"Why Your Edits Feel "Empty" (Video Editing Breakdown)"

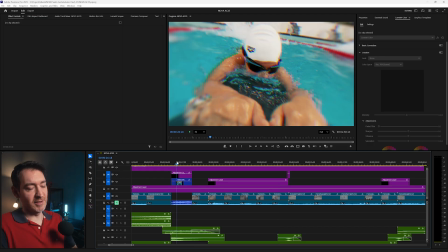Now, what I want to do here, because I had this quick succession of action shots, I wanted to slow down a little bit and just focus on the kids either getting themselves ready to go in the pool or coming out of the pool.
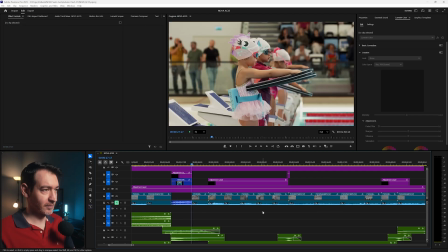So that's what this section here is. If I go one by one, kids getting ready.
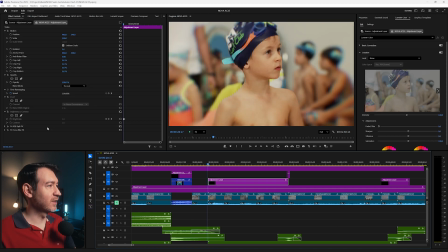And again, I used an adjustment layer with an RGB split and a focus blur just to get the attention strictly on the kids and not anything else.
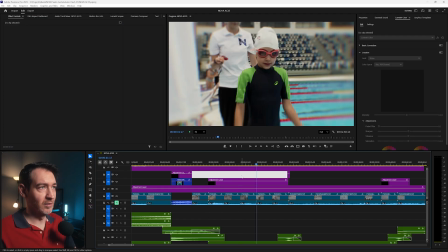So you have kid getting out of the pool, another kid getting out of the pool, kid again, and another transition.
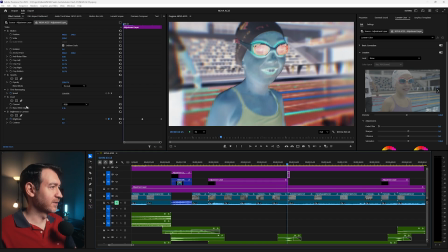Again, this is an invert and a brightness,
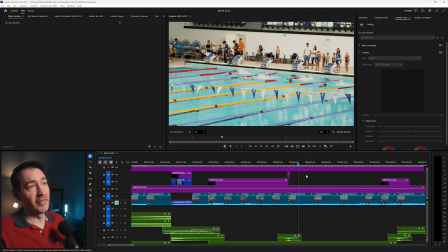another flash to move on to the next part with the next round of kids jumping into the pool and doing their race.
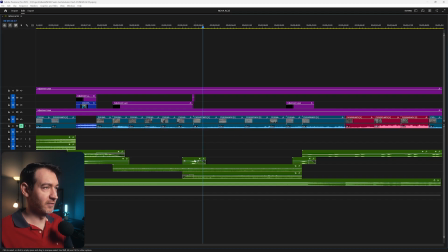In terms of sound design here, we have obviously this is the flash from the camera flash and ambiance. Again, if I can just show you this one, just underwater water sounds.
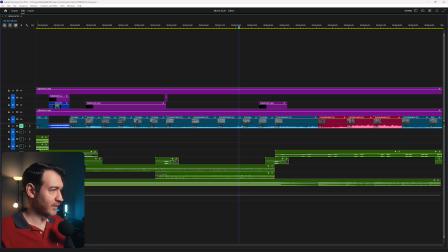Underwater water sounds, you get the idea. And the second one, this one is, I have no idea what that is. Let's listen to it. Underwater water sounds. Because, why? They're in the water.
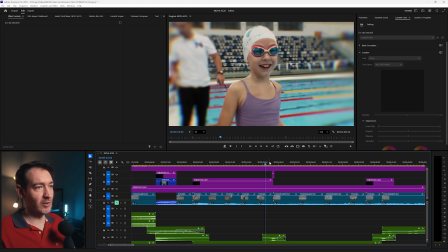Okay, so once we transition out of this section of the kids close up, again, another flash, and we're swimming.
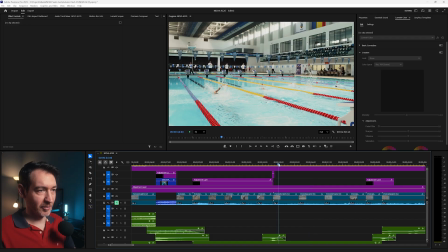And these are a bit more dynamic. Somewhat, this one.
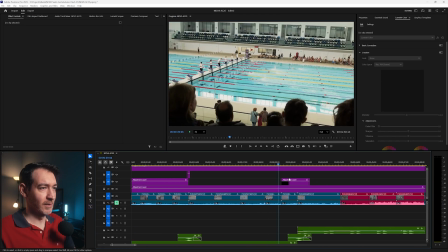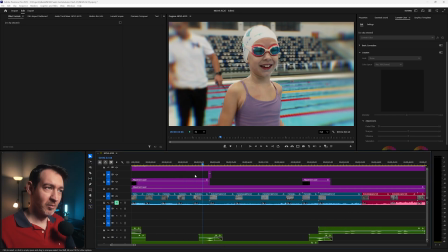Okay, this is another section. So we went for more somewhat static shots from the kids getting their close up
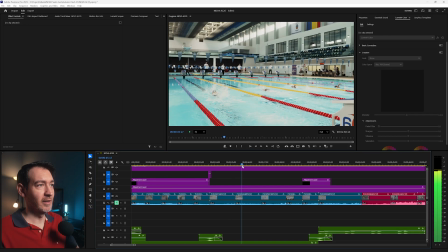to kids again being more dynamic, swimming. This is a bit more of a dynamic shot with an actual manual zoom in. They're swimming, they're putting a lot of effort, he's swimming, bam, bam, bam.
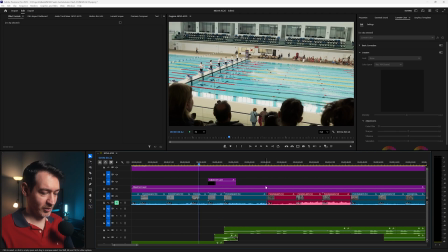And we're now going into, if I zoom out here on the timeline, this part. And if you remember, the red is the reaction shots and the gold and the yellow is the premiere. So we're building towards the first premiere of the competition.
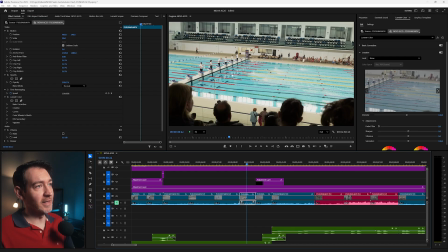So we have this shot of the kids closing in on the finish line.
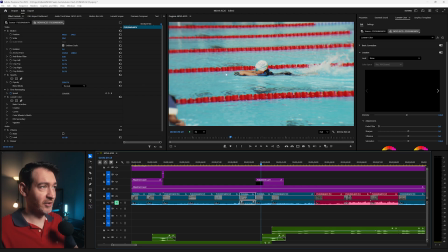The next one is this particular kid again going towards the finish line,
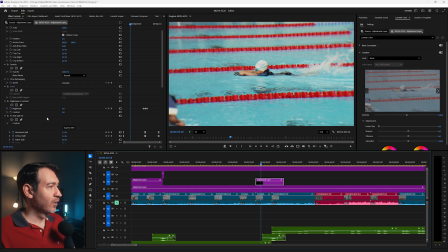and we have this adjustment layer with brightness and contrast. This is going to be another flash and an RGB split and a focus blur,
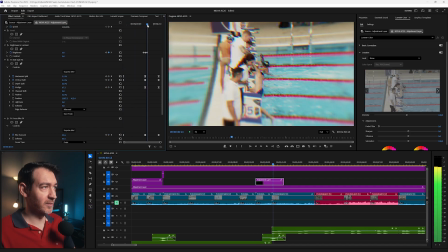ramping up from 0% all the way up to 100, where we have the flash as well,
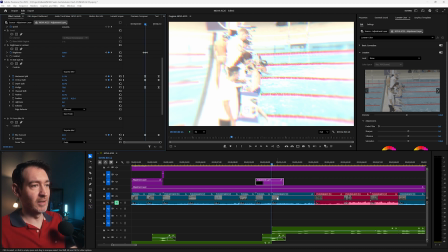and where we transition to the next clip,
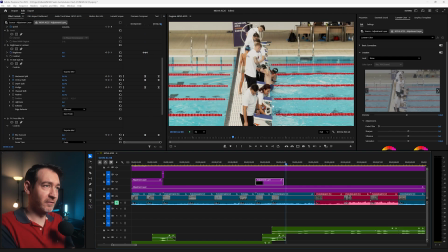which is the kids reaching the finish line and getting out of the pool.
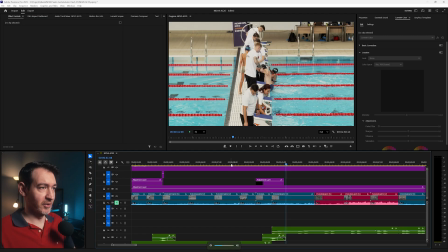So let's just listen to this part again and I'll explain a little bit more.
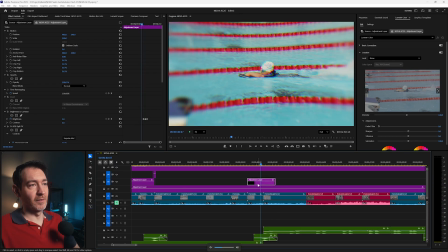Boom. And you see, I use this adjustment layer and these effects to really focus in on that kid almost being there at the finish line.
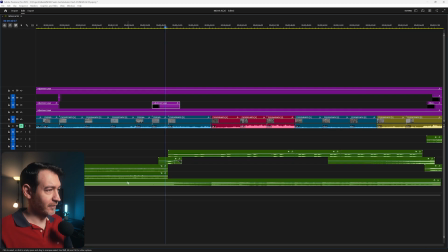We have the song swelling and building up here. As you can see, there isn't any risers. So I didn't use any riser because the song was doing all of the work.
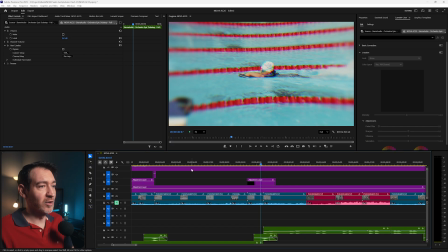And we're building, we're creating all of this tension until the very end when the kids finally manage to reach the finish line. And what I'm gonna do now is just let that simmer. And this is where, again, the song helps, but also the sound design that I did here with the heartbeats.
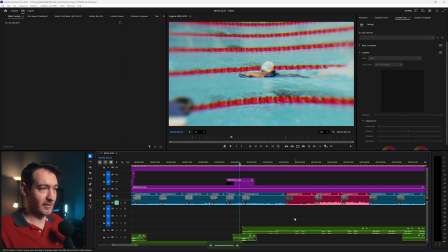So I'm gonna play this part again and just listen. I'm gonna zoom out a little bit here.
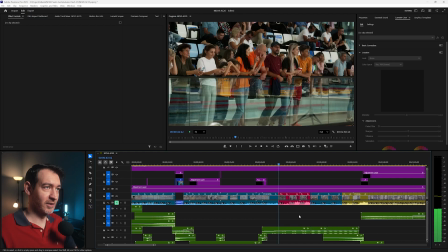Tension, tension, quiet.
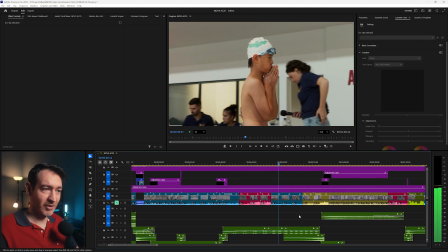Now the heartbeat starts to go faster and faster.